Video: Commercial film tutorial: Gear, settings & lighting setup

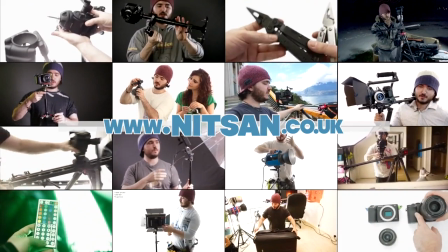Find product links below and hundreds more videos on my channel. Hey guys, welcome back. So we're here with Ali from Pixel Buzz who is using the Mavi M5 to shoot this video.
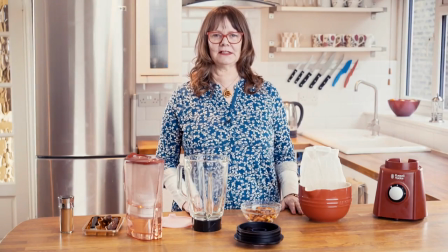We're doing a commercial shoot for the Nutty Bag.
Hello, my name is Lisa Daphaz and I'm here to show you how to make almond milk using a Nutty Bag.
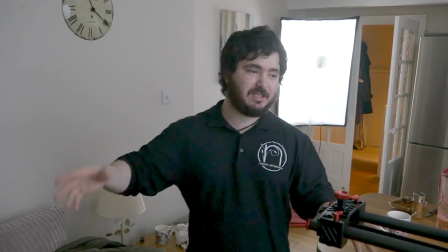Let's take a look, first of all, at lighting.
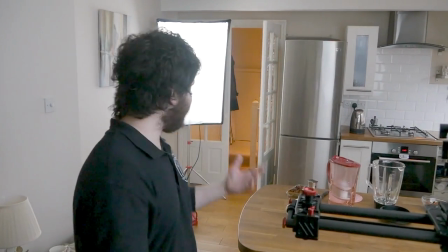We've got two Pixel Pros, I actually have a third one here, but in this space we don't really need a third one. we have a backlight actually coming from the window.
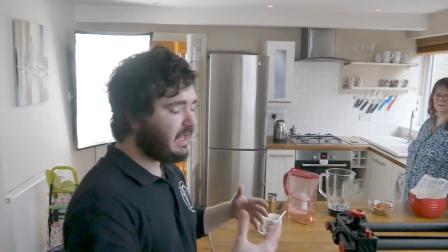So that's actually giving us basically a second light for the back. And then we have, we've got these tiny little lights.
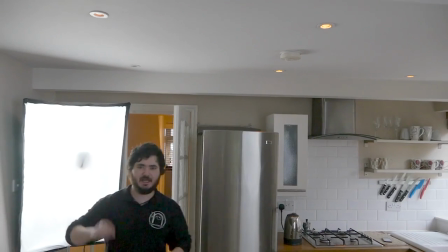I'm leaving them just the tiniest bit on. Then I do have some additional little lights in here if I need them, which allow me to, in a very tight space, add some extra lighting.
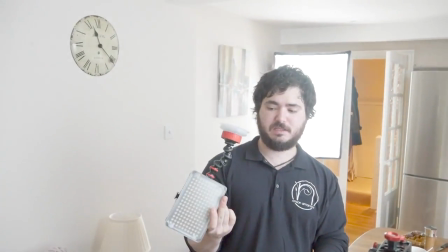So for example, I've got this here with these, I've got quite a few Joby products.
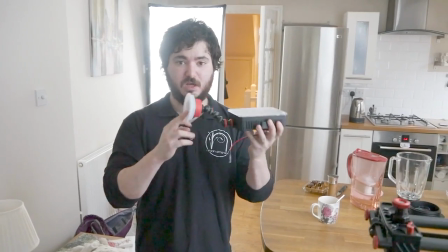This is from the Action Pack that allows you to mount to cars and windows and things like that. but it's also great as a little stand like this
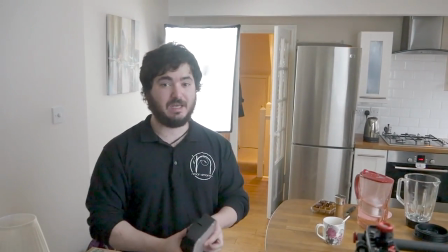and these will run off batteries if i need them to but i also have power adapters these are the young these are the aperture uh
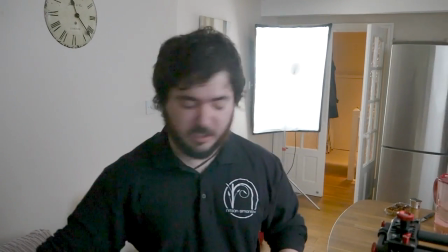160 leds so those are the lights that i'm going to be using if i need a little bit more of a light on
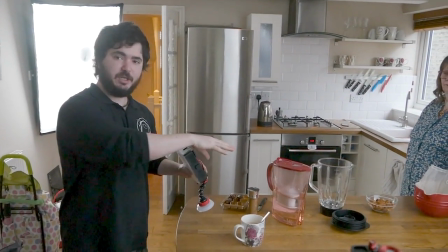the actual uh sort of preparation down here so i might have one of these lights over there
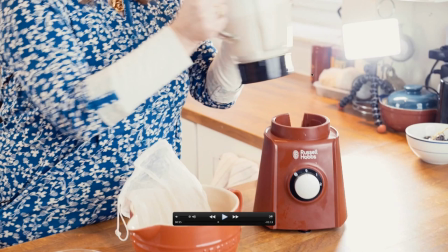instead of giving a bit more of a backlight all right let's take a closer look at the lighting so we've actually got a few areas in the video we can actually see this light in the actual commercial itself but it really doesn't bother me it didn't bother the client and so far I
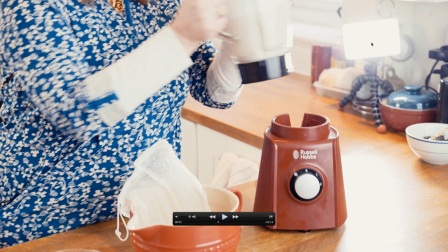don't think anyone has actually mentioned that they saw this on YouTube like in the comments and stuff so really I don't care I hey who's to say she doesn't have a Yongnuo light in her kitchen I keep saying Yongnuo it's not Yongnuo it's Aputure this is the Aputure 160 LED this is the version with the 95 plus CRI the high color quality the newer
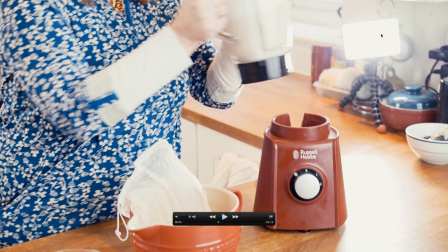version lovely light I love working with these They're basically used as additional lights when I'm using my Pixapros as the main lights as well as they're being used as my main lights when I need to travel light and they are really
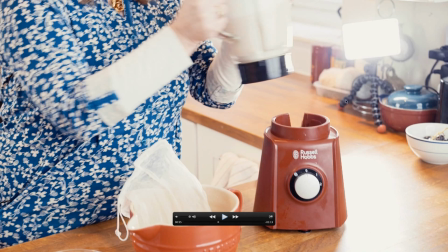fantastic, really tiny, really rugged and I'm really happy with these. So over here we've got the Joby Action Gorillapod. This is actually the same as the hybrid version of the Gorillapod except that it's intended for use with GoPros and other similar cameras.
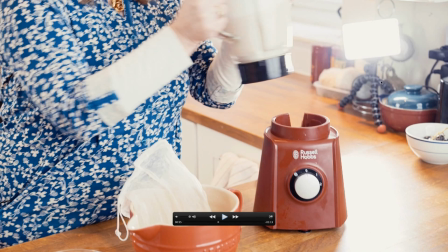It comes with some accessories that are more suitable for that and it has slightly different colours. like you know it's got some red and stuff so first of
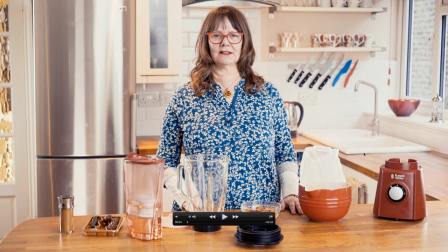all you'll notice that the kitchen looks really nice and that's not by accident we just didn't just get to a kitchen that looks perfect this is actually uh borrowed so it's not a kitchen that we like that like a professional filming kitchen or anything like that i basically went around and i removed everything that was a distraction and put a few things that i felt added so like uh you know added something to the shop so for
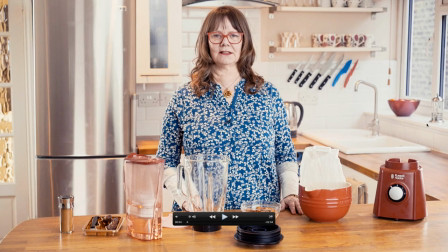example here i thought this looked really nice and i sort of went back and forth moved them to exact position that I thought was looking the best. I got rid of almost everything else around here. I moved most of the cups away and just kept a few.
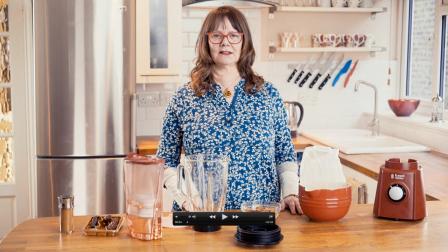I made sure the knives were, you know, nice and tidy on this magnetic rack over here. And yeah, basically made sure there was nothing in the sink, etc. So down here on the floor we've got another aperture light that's on a GorillaPod and it's just sitting on the floor and it's pointing upwards and that's giving me this sort of streak of lights on the fridge because the fridge was actually much darker than this.
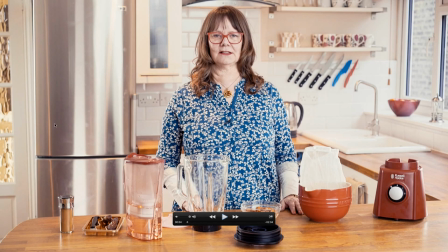It was actually Sort of this color on the entire fridge. I thought it was just sort of dull So I added that light it really improved the shot quite a bit So over here I've just got the pixapro 100d in this corridor behind the door and it's just giving some light into that room So that it's not just dark windows over here And
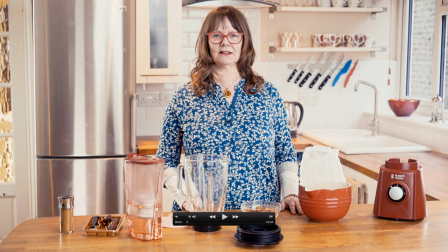then of course we've got the two pixapros in the main room over here So we've got one over here behind the counter where I am next to me and then we've got one over here next to the door. And then as you can see over here we've got these tiny little highlights these warm highlights on her hair and that's actually from the ceiling lights being turned on.
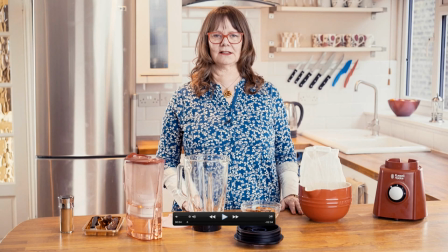And then of course we're getting a tiny little bit of light from the window here which is just giving us very very soft very mild backlight.
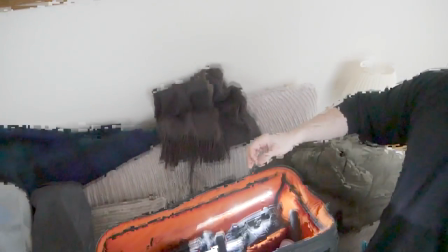We have a petrol bag probably one of the best quality bags I've seen and it comes with a little LED inside which is so cool.